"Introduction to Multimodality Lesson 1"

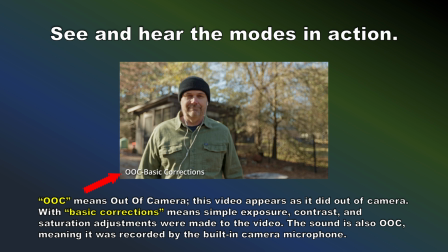The image isn't overexposed, it's not underexposed, the camera doesn't move, the sound, you can hear what I'm saying, but the sound isn't great. Did you notice the sound of the voice? It was okay, but it wasn't super great. So let's move to the next slide.
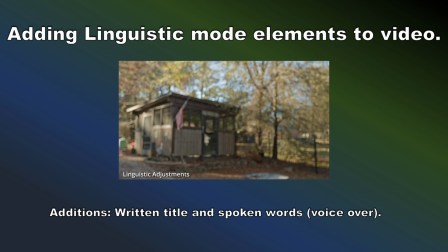Now we're going to add linguistic mode elements to this video. This includes written titles and spoken words, which means I'm going to do a voiceover. So let's see if we can start to make a little bit more sense of what this video is trying to tell us. And I'll hit play right now.
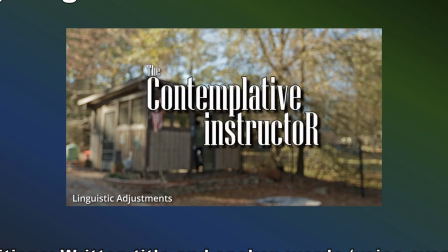I walk. I contemplate life by myself in my yard.
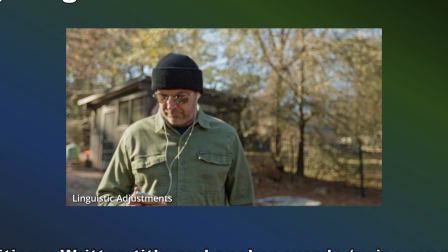I wear mirrored sunglasses to metaphorically declare my own reflectiveness, and so that you may look at yourself.
Okay, so here we have a voiceover. At least we know now that this is about an instructor who thinks a lot
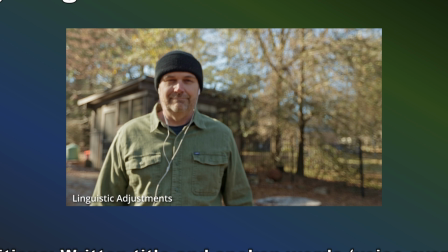and is telling you a little bit about himself, and he walks up to the camera, and this is what he tells you. I think a lot, I reflect a lot, and I'm telling you that maybe you should do the same thing. So take a look at your own self. So here we have the linguistic elements added. We have a title now, so that sure helps us know what the video is supposed to be about.
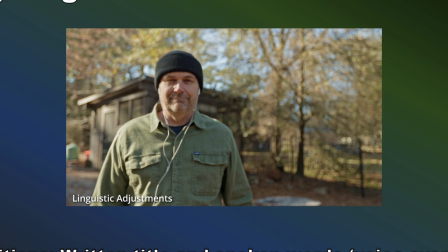And then we have more than just him saying, look at yourself, right? We know now we have an idea of what it's about.
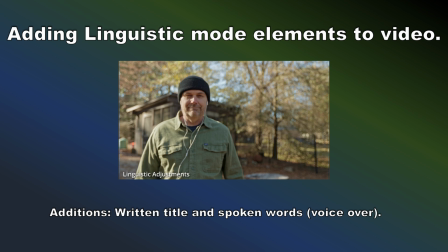So just with the linguistic elements, right, we add a lot to it. And let's see what we do next.
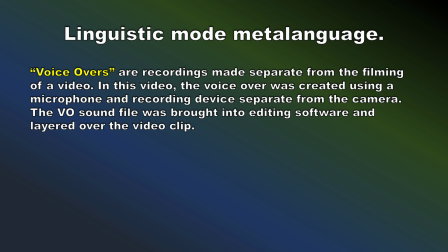So when we talk about linguistic mode, what I've been talking about a voiceover, so some more meta language. It's what I'm doing right now. I'm playing this PowerPoint presentation on my computer, and then I am recording this separately on with a microphone on a Zoom recorder, and I'm going to combine these in post.
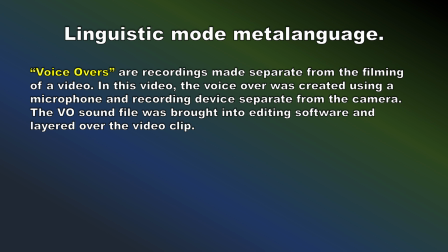I'm going to voice over this video so that I can submit it to you for a lesson. So voiceover is another term. You're not looking at the camera talking into the camera, you're talking into a microphone and then layering that voice over your clips later in your editing program.
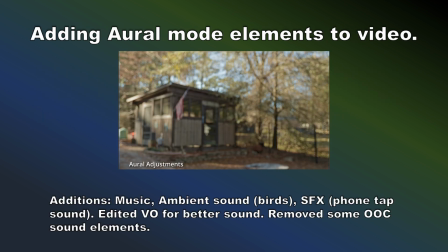So now we're going to add some oral elements. We're going to add some music. We're going to add some ambient sounds, birds. We're outside, so we need to play some birds, maybe a little bit of wind. You're also going to notice when I tap my phone, you're going to hear my finger tap the phone. I added that effect. And then I also edited the voiceover for a better sound.
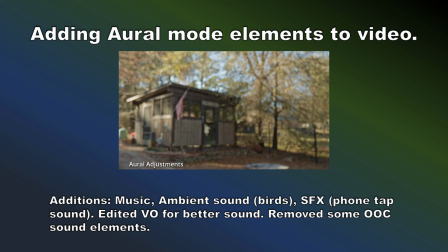So I want to make it a little louder, a little clearer, sound a little better. And then I removed some of the other out-of-camera sound elements, some of the background noise that was going on. I think also I may have added, you can hear my footsteps in here now too. Let's play and see.
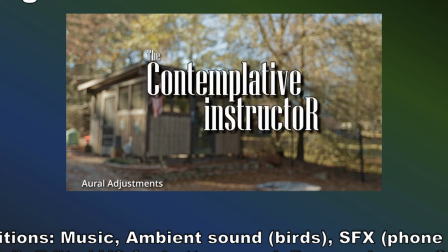I walk. I contemplate life by myself in my yard.
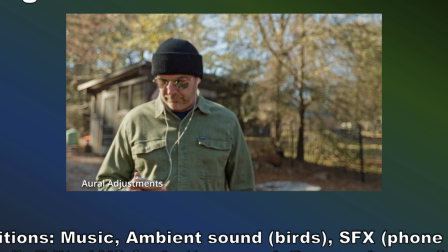I wear mirrored sunglasses to metaphorically declare my own reflectiveness, and so that you may look at yourself.
So that's what happened here. You'll notice some of the fuzzy kind of noise that was in all of the in the clips before this one.
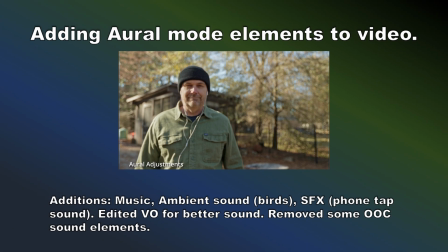You couldn't really hear that kind of hissing sound anymore. So I cleaned that up. I did also add footsteps. I could hear the footsteps when I walked towards the camera this time. Also noticed that it was a lot easier to hear the voiceover this time. So I must have up the volume on that, cleaned that up a little bit, made it a little fuller,
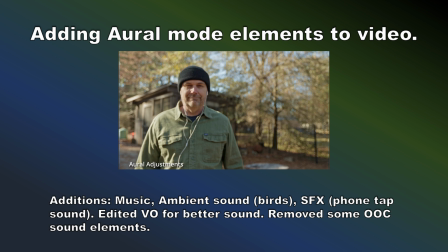made it sound a little better so that it was easier to hear, especially since I'm adding music now and sound effects in the background, the birds chirping. I definitely need to make sure you can hear the voiceover over those ambient sound effects and over that music. Also, think about the music here too. This music gives this shot, okay, this is the tone, this is the feeling.
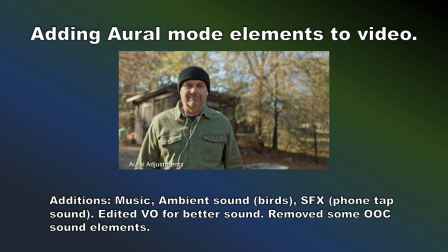If I'd been playing like some Rage Against the Machine or death metal or some twangy country music, it would completely change the tone and mood of this shot. But this kind of, I don't know, somber piano music, I want to say thoughtful, pensive type of contemplative piano music,
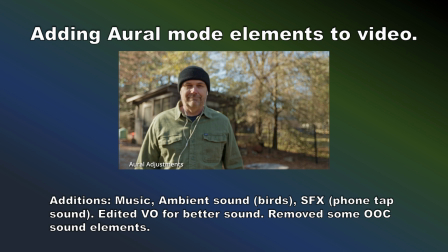it helps to contribute to the message of this clip. Let's see, next.
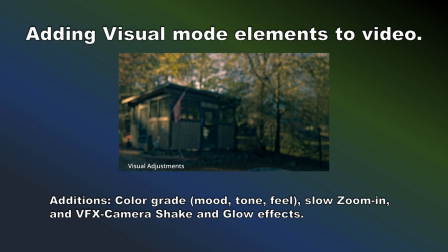So then we start adding visual mode elements.
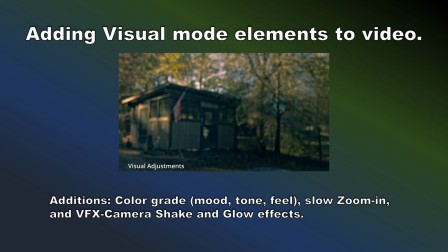Here I did a little color grading to just kind of, I think from what I'm looking at just in this shot right here, it looks like the shadows are a little cooler, a little bluer. But then I also did a little slow zoom in with the camera, and I added camera shake and some glow effects.
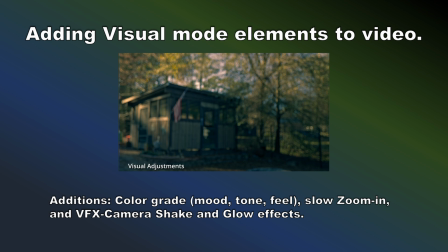So you'll notice in the left where the sunlight is hitting the side of the building that it seems to pop a little more than it did in the last one.
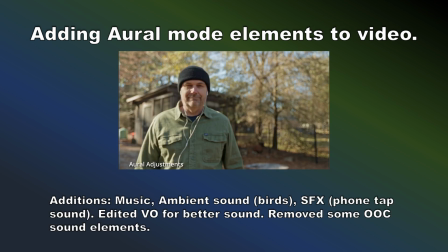Let's see. I'm going to go back real fast. Yeah, see in the last one, it's there, but it's not really popping.
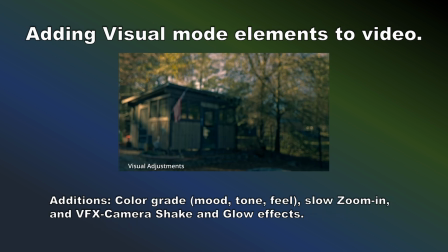And then when I come in here, especially in the leaves across the top, you see this kind of almost like these little bubbles, these little bokeh balls. It kind of just adds this little bit of a glow effect to everything. And then when I talk about camera shaker, you'll notice that the shot is not perfectly still anymore.
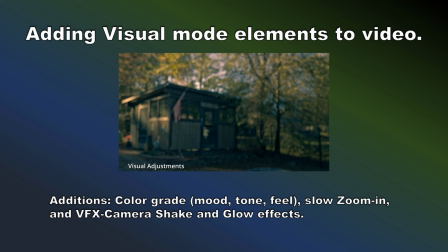It's almost as if someone is holding the camera now, and it slowly kind of drifts around. So pay attention to that also. So let's see what happens after we add visual effects, kind of how it affects things.
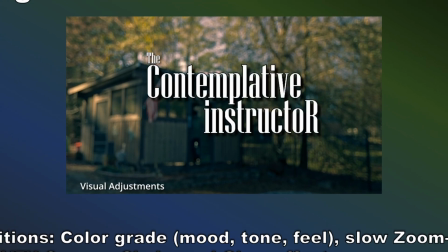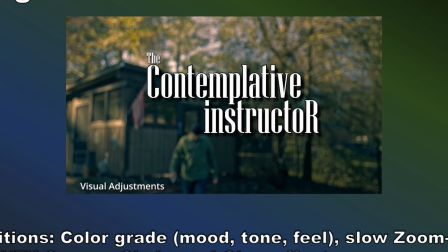I walk. I contemplate life by myself in my yard.
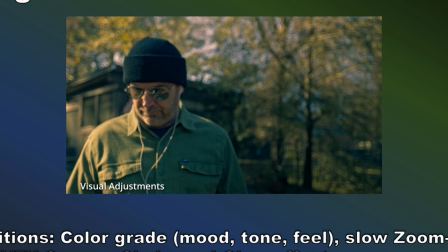I wear mirrored sunglasses to metaphorically declare my own reflectiveness, and so that you may look at yourself.
So what we have going on here, we have the lit areas are a little warmer, the shadowed areas are a little cooler.
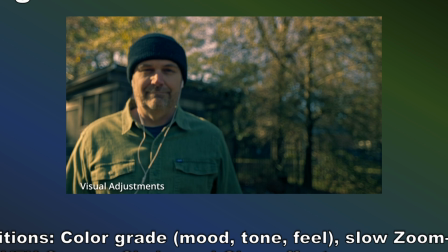Also notice the camera zoomed in, so I'm a lot closer to the frame this time, which means I'm closer to you than I was before. So now it's a little more intimate, I guess, a little more, I'm a little closer to you, like we're having a conversation instead of me standing further away like I was in the other shots. And that's just slowly zooming the camera in.
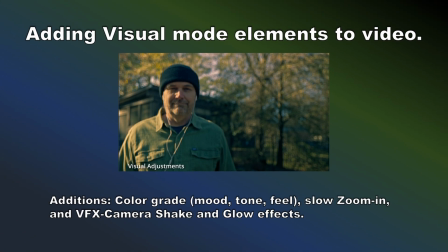Now I didn't actually zoom the camera. The shot never changed. In post, I added a zoom effect so that the video editor slowly zoomed in, and then I had to pan this shot a little bit so that I finished on the left side of your screen.
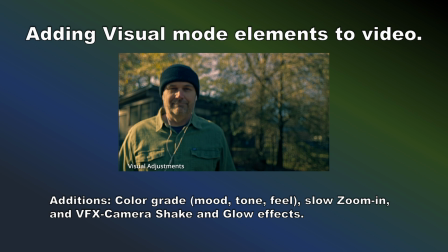So there we add some visual elements. Now, a couple of things to talk about here.
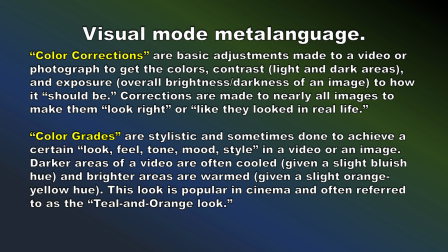There are color corrections and color grades. You can read this if you want to. These are two different things. A color correction, let's say you film something and then you're looking at it later and all of your whites look kind of yellow and your skin tones look kind of pukey and green. You would do what's called a color correction, and a lot of times people just do what's called a white balance.
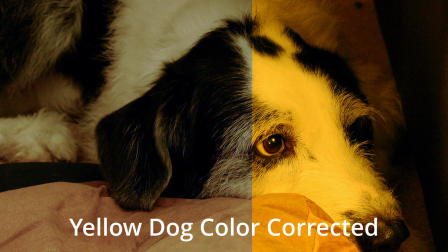Is they use a dropper and they put it on something in the image that's supposed to be white, and an algorithm turns anything like that pure white,
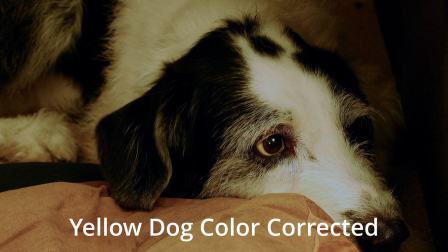and then it adjusts the rest of the image across the board to correct the color shift or the color tones.
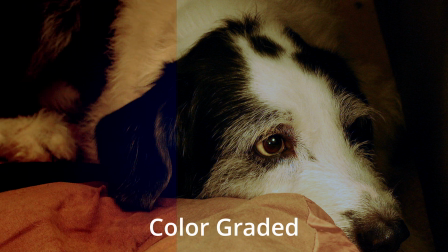The color grade is more stylistic if you want like a dark, moody feel, or you want it to feel really warm outside or really cold outside.
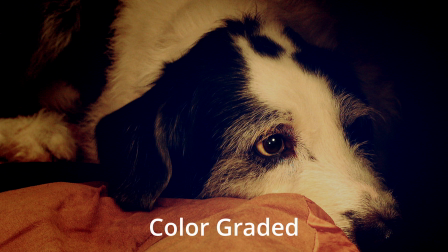This is when you go in and you actually modify or manipulate the image to give it a stylistic look or a mood or a tone.
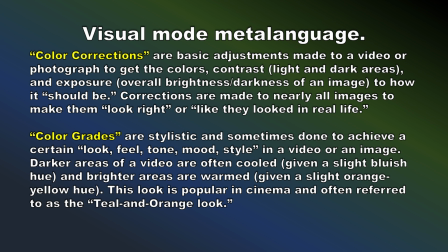So there's a difference between correct color corrections and color grades. Most of the time people start with, the first thing they do is they color correct their images, and then they tinker around with it and try to get a grade that they want to make it look like they want.
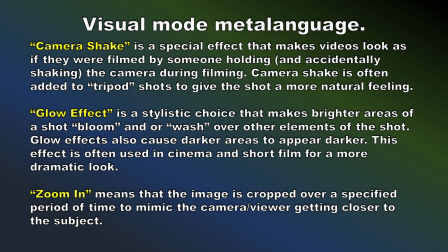But just more meta language, more jargon. And then here's some more visual mode. The camera shake I already talked about. This is a special effect that makes a video look as if they're filmed with someone by hand. And this is, you might not think this is important, but it is important because human beings don't stand perfectly still.
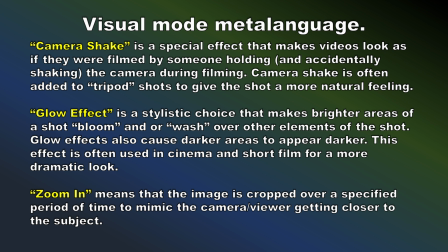We move around. We never sit perfectly still. We never see anything without motion. So this just adds that little tiny bit of motion that kind of brings the image to life a little bit.
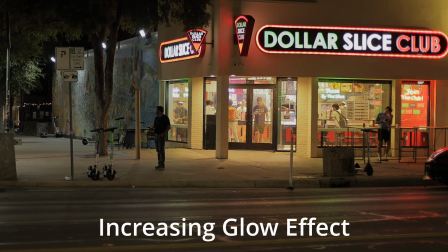The glow effect is I talked about it briefly. It makes some images, some areas brighter or bloom.
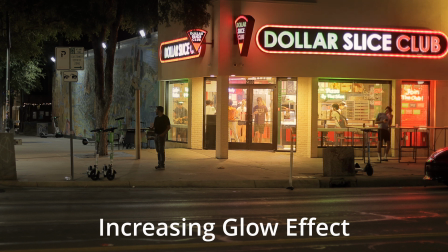A lot of times you'll see, like in a movie, you'll see a candlelight and there's like this glow around it. That's what they named the glow effect for.
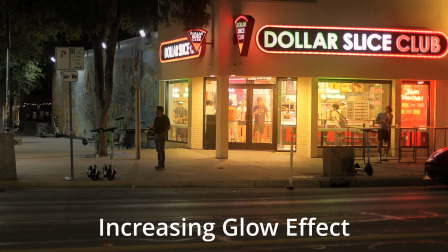People use a glow effect to create bloom where there's not bloom.
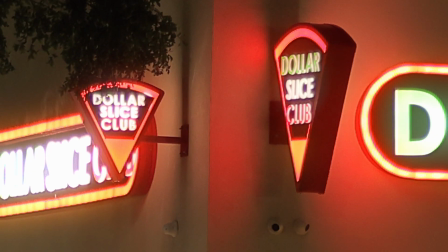And then to zoom in, I already talked about that earlier, but just some more jargon, more meta language for you to kind of wrap your head around.
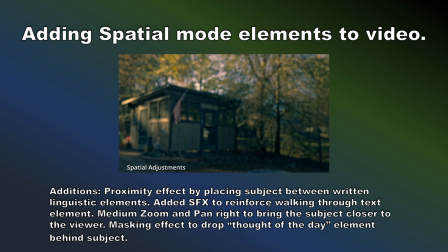So now we're going to add spatial elements to the video. And here we want to place, by placing the subject between the written and the linguistic elements.